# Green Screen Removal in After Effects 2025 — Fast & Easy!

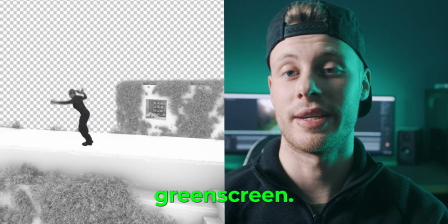How to extract yourself from a green screen. I will go through all the steps that get you a good result. Even when the green screen is not that good, we can still make something great from it. I'll use After Effects. But honestly, everyone can use these techniques and follow along with this video. AI is not good enough yet to output a clean green screen key. So this is where the artist still comes in. I think the green screen method is here to stay for a while, but you never know which technology will come in the next few years.
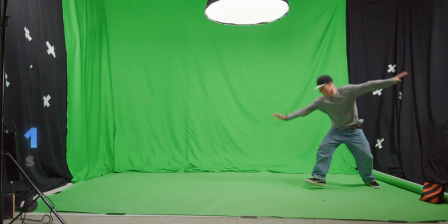So if that happens, then our jobs will be much easier. First step for a good green screen key is capturing your footage properly.
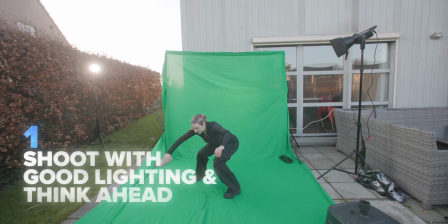In this example, the green screen looks like it, but this is actually a good thing because I can show you how to use a green screen that is not necessarily perfect.
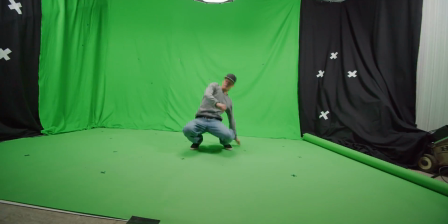Make sure the green screen is evenly lit and avoid those harsh shadows and hotspots. Before shooting anything, you should have the background in mind. You should already know what you want to place behind the actor or the subject.
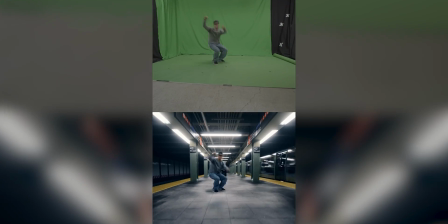This is key to know beforehand because the two elements will match much better.
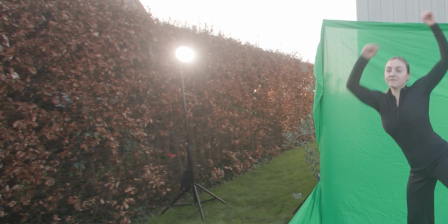For example, here I used a backlight to match the sun through the clouds.
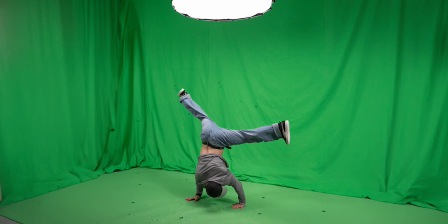Or this one, where we used the top lighting for the ceiling lights of the metro station. If you're gonna use a handheld camera, then make sure you have 3D markers placed on your green screen.
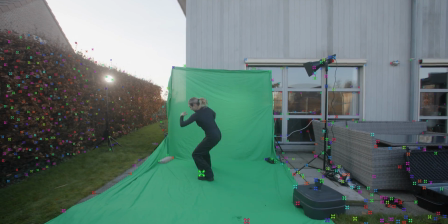Or simply just place objects near the green screen to get a good 3D track in your program. With fast moving objects, I recommend setting your shutter speed much higher, as high as possible, because all that motion blur is something you really don't want in your shop.
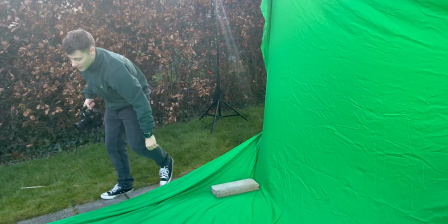It's gonna be easier afterwards when you are keying. These are all the things you need to watch out for before shooting your footage.
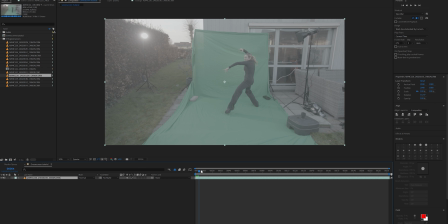After importing your footage in After Effects, isolate the green screen using a mask.
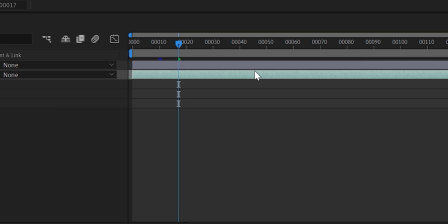Apply the key light effect or the Primat keyer. Primat keyer is a third-party plugin and is really fast and efficient for green screen keying.
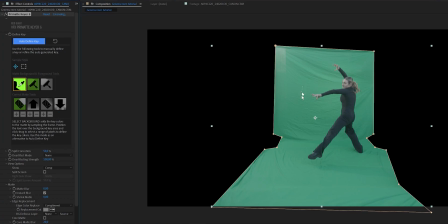In Primat keyer, you simply select your color you want to key out.
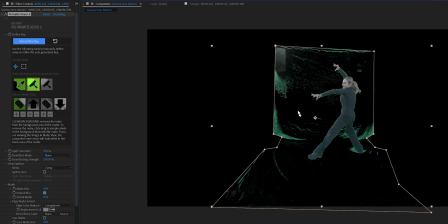After that, we can clean up the background and foreground elements with these tools.
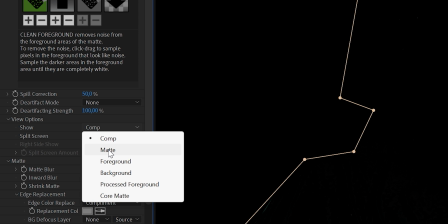In the View Options tab, you can select Matte to view an alpha channel of your key.
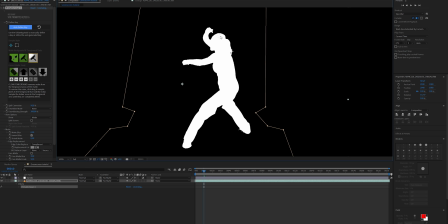This can be really helpful to have a clear picture of what you're keying. You can tweak some settings within the Primat keyer, but I never use these because I will clean it up afterwards.
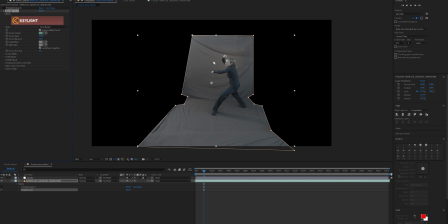With Key Light, it's quite similar. Here we select our color using the eyedropper tool.
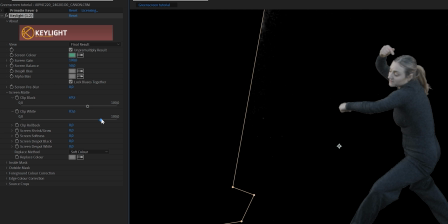Then in the Screen Matte tab, you can clip the blacks and whites until your subject is fully separated from the background. Double check using the Screen Matte preview.
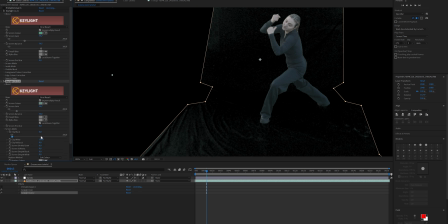Add a second layer of the key light effect or Primat keyer for spots that are hard for the keyer to calculate.
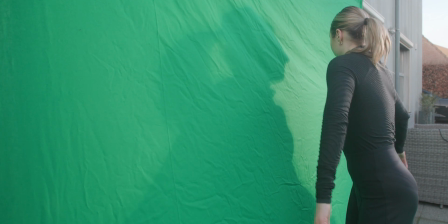This only applies when your green screen is not well lit and is looking pretty.
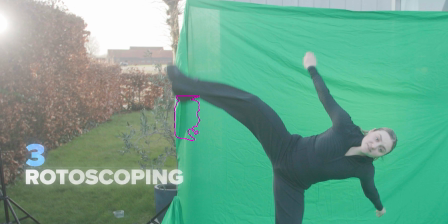Oftentimes, I will still go ahead and rotoscope some elements out of the footage
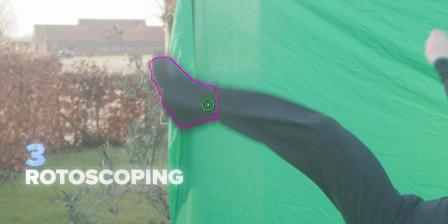just because some details are hard to do with only a key effect. It can be a bit time consuming, but it's definitely worth the extra work.
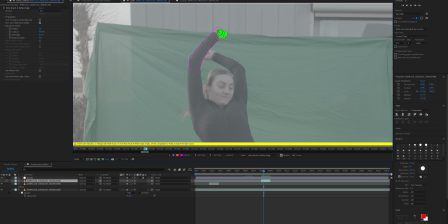Use the roto brush tool to rotoscope out the frames that need to be isolated.
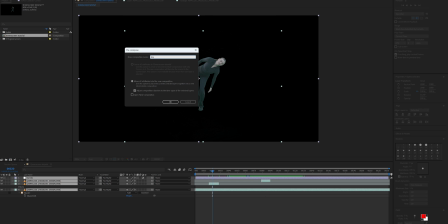Now go ahead and pre-compose your keyed out element. Now it's time to clean up our key.
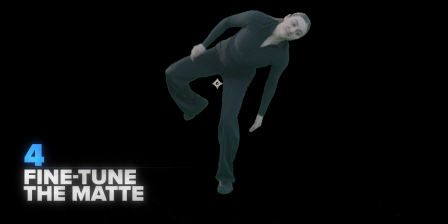Let's first get rid of all that green spill from the reflection of the green screen.
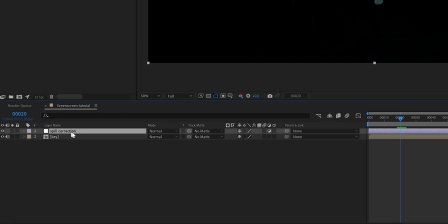Add an adjustment layer, rename it to Spill Correction. Now search for Advanced Spill Suppressor.
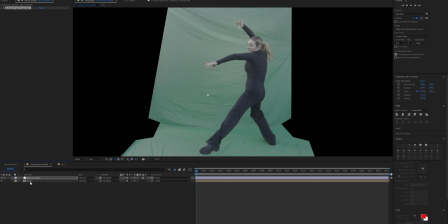I normally set it to 70% and once again select the color for the green screen.
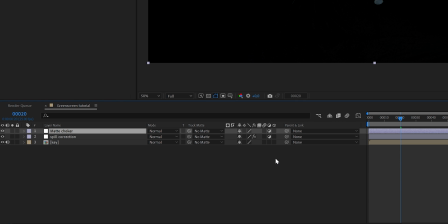Add another adjustment layer, call it Matte Choker. Go to the Matte Choker effect.
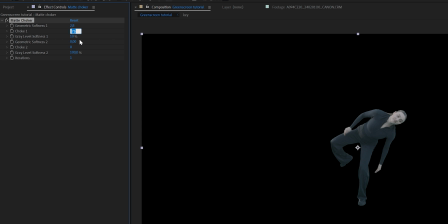Here it depends on your key. In my case, I'll set the chromatic softness to 2.8, so the edges are a bit blurred out. Now set Choke to 25 and Gray Level Softness to 50%.